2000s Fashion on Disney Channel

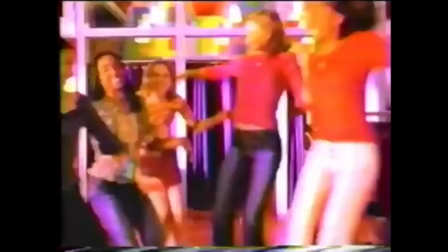249s 500 first prize winners could win a t-shirt from the Limited Two line. 100 second prize winners could win $25 Limited Two gift certificates.
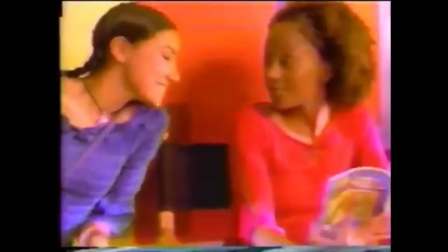257s And there's even more prizes, like Lizzie McGuire books and journals. That's so beautiful!
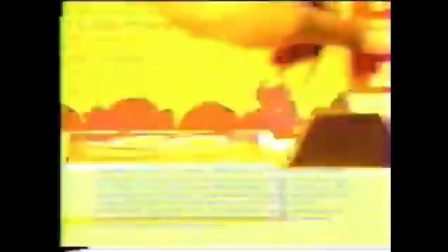262s So go to any limited two store, pick up a game piece, scan it at the special display, and you'll find out right then and there if you won a prize.
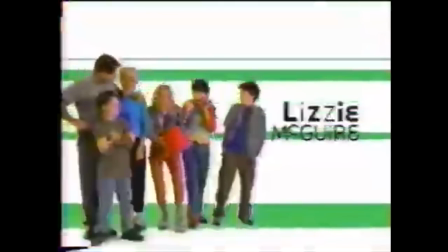272s Play Lizzie McGuire's premiere party sweepstakes and watch Lizzie McGuire on
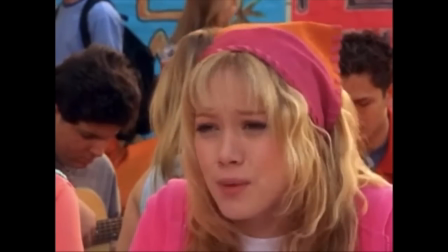280s Disney Channel.
Her fashion is vibrant and she seems to be experimenting with different trends.
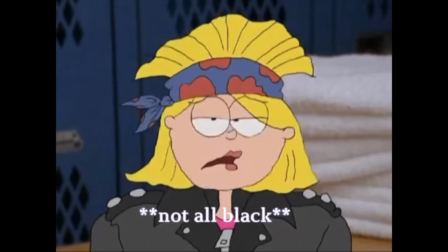286s
There's an episode where she experiments with being goth which results in her wearing all black, which contrasts her usually wearing bright colors.
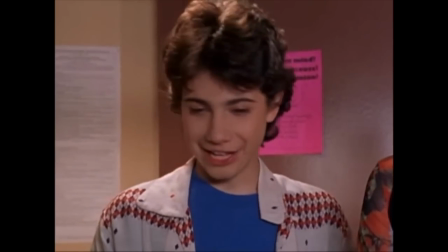293s
Lizzie McGuire's fashion has a brightness that represents her naiveness in adolescence.
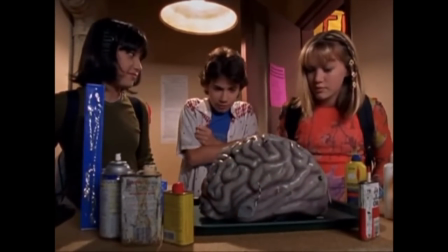297s
The costume designers for Lizzie McGuire were Kimberly Adams for season one and Katherine Wagner for season two.
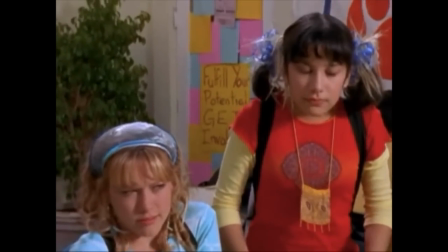304s
One of the most noticeable things about Lizzie McGuire is the hairstyles.
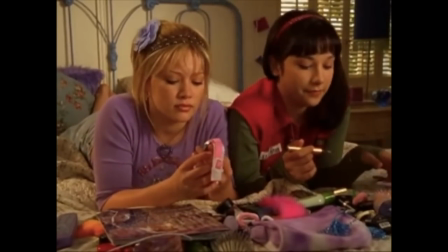307s
She sometimes uses hair clips, bandanas, headbands, even adding color clip-ons in her hair.
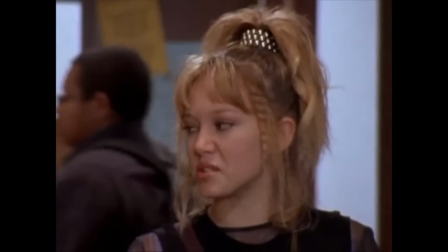313s
Her hair represents this freedom that she has at their team with experimentation and just having fun with what she's wearing.
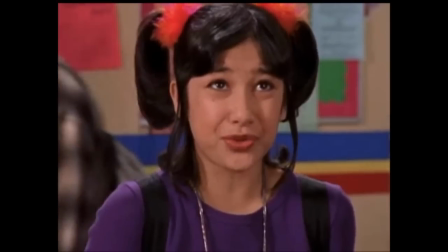319s
In a Nylon article, they write, Wagner and Adams gave Adruthah Lee,
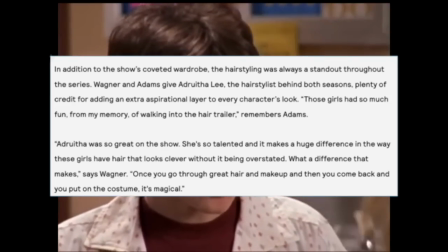323s
the hairstylist behind both seasons, plenty of credit for adding an extra aspirational layer to every character's look.
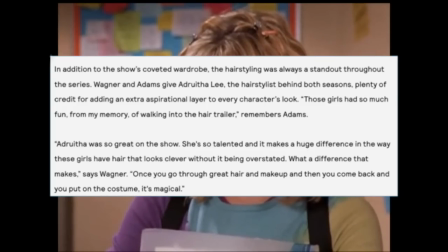329s
Those girls had so much fun. From my memory of walking into the hair trailer, remembers Adams.
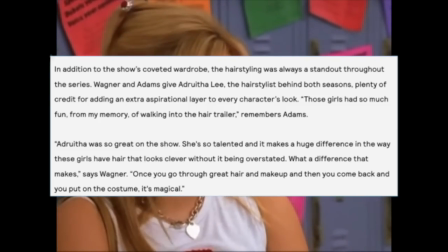335s
Adruthah was so great on the show. She's so talented and it makes a huge difference in the way these girls have hair that looks clever without it being overstated.
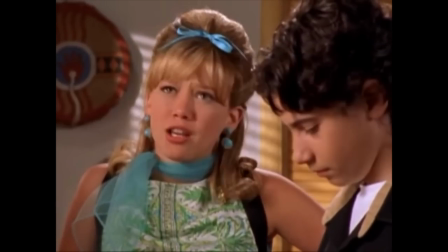342s
What a difference that makes, says Wagner. Once you go through great hair and makeup and then you come back and you put on the costume, it's magical.
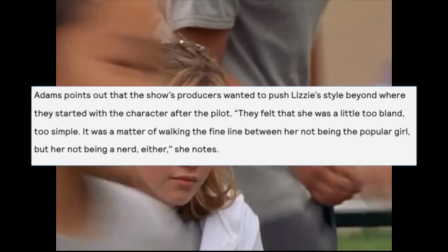351s
Originally Lizzie's wardrobe was rather tame, with Adam saying, the show's producers wanted to push Lizzie's style beyond where they started with the character after the pilot.
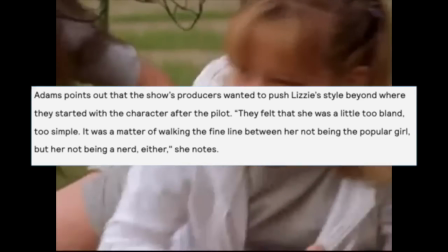358s
They felt that she was a little too bland, too simple. It was a matter of walking the fine line between her not being the popular girl but her not being a nerd either.
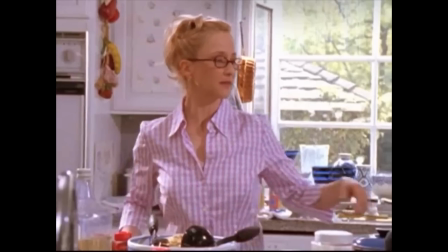366s
The pilot episode in terms of production order is Pool Party, while the first episode listed on Disney Plus is Rumors.
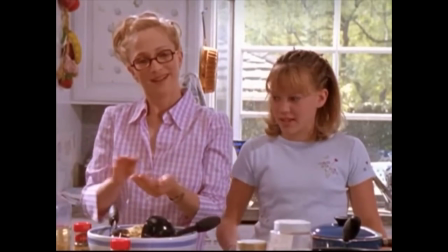373s
In Pool Party, Lizzie McGuire's fashion is not as vibrant. First, she's shown wearing a white shirt with a flower design on it.
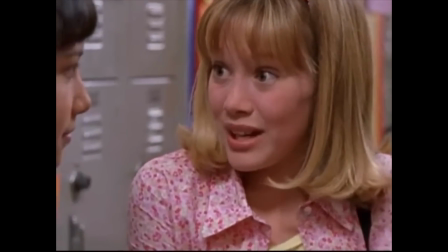380s
Next, she wears a flower headband with a printed pink top and yellow tank underneath, then a blue striped collared shirt with a red shirt with a white collar underneath.
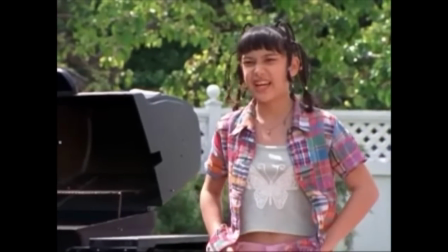388s
Her final outfit is a varsity T white shirt with orange sleeves paired with overalls.
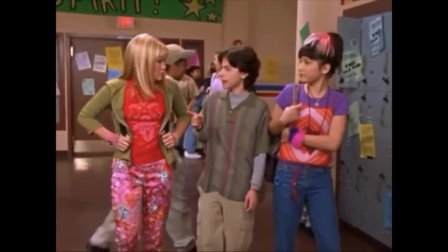392s
Lizzie's fashion was mostly because of Hillary, who knew what was popular with her generation.
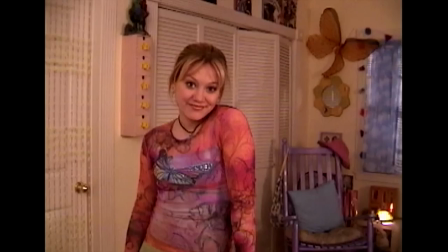397s
Kimberly purposely made Lizzie's wardrobe focus on bold, vibrant colors that were made to contrast the popular girl, Kate, who was seen wearing pastels.
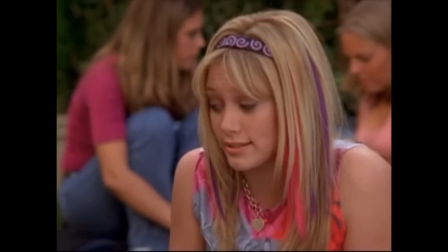405s
Lizzie was shown mixing colors, patterns, and layering. The youthful nature was represented through her willingness to try new things in the wardrobe.
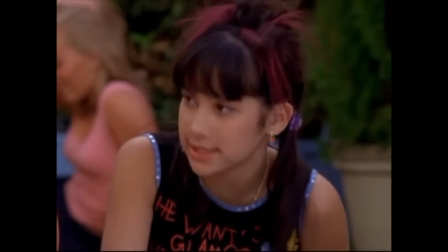413s
Wagner said in regards to Lizzie's fashion in season 2, with each character sticking to a specific color palette,
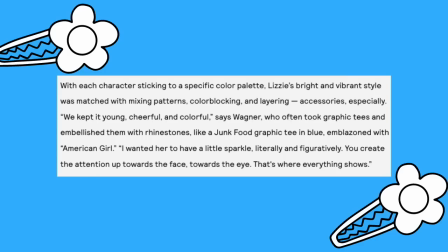418s
lizzie's bright and vibrant style was matched with mixing patterns color blocking and layering accessories especially we kept it young cheerful and colorful says wagner who often took graphic tees and embellished them with rhinestones like
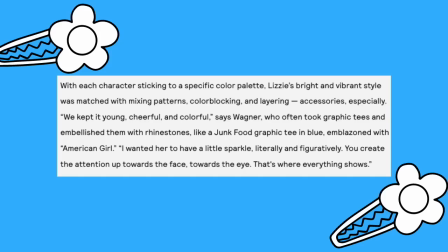431s
a junk food graphic tee in blue emblazoned with american girl i wanted her to have a little sparkle literally and figuratively you create the attention up towards the face towards the eye that's where everything shows when comparing When Lizzie's fashion to Miranda,
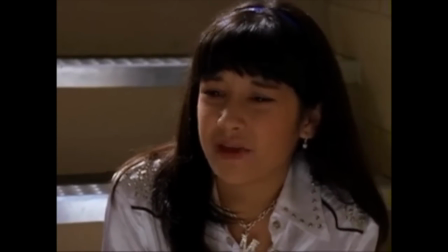447s
it was made to contrast one another, which is another trend you see in Disney Channel shows, the best friends being opposite personality-wise and in their wardrobe,
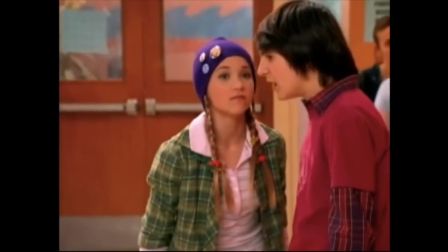455s
with probably the most prominent examples being Hannah Montana,
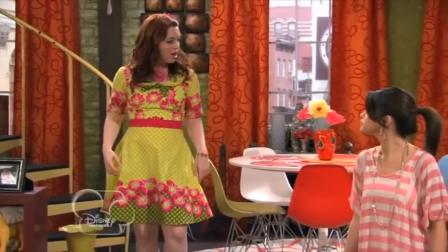459s
Lily having his four-year style, and which Joyfully Place, Harper's girly and peculiar sense of fashion.
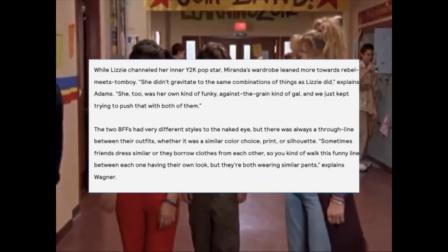465s
While Lizzie channeled her inner Y2K pop star, Miranda's wardrobe leaned more towards rebel meets tomboy.
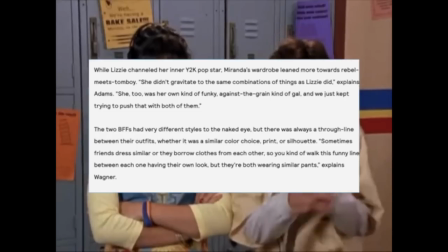471s
She didn't gravitate towards the same combination of things as Lizzie did,
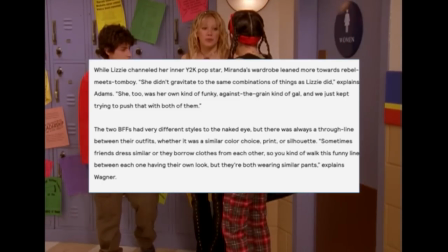474s
explains Adams. she too was her own kind of funky against the green kind of gal and we just kept trying to push that with both of them.
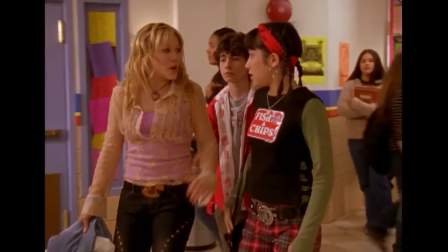481s
The two BFFs had very different styles to the naked eye but there was always a thorough line between their outfits whether it was a similar color choice, print or silhouette.
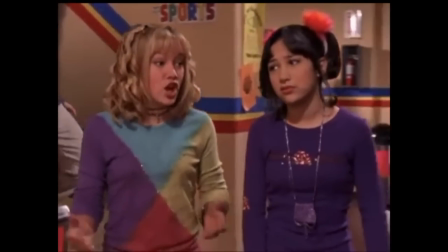489s
Sometimes friends dress similar or they borrow clothes from each other so you kind of walk this funny line between each one having their own look but they're both wearing similar pants, explains Wagner.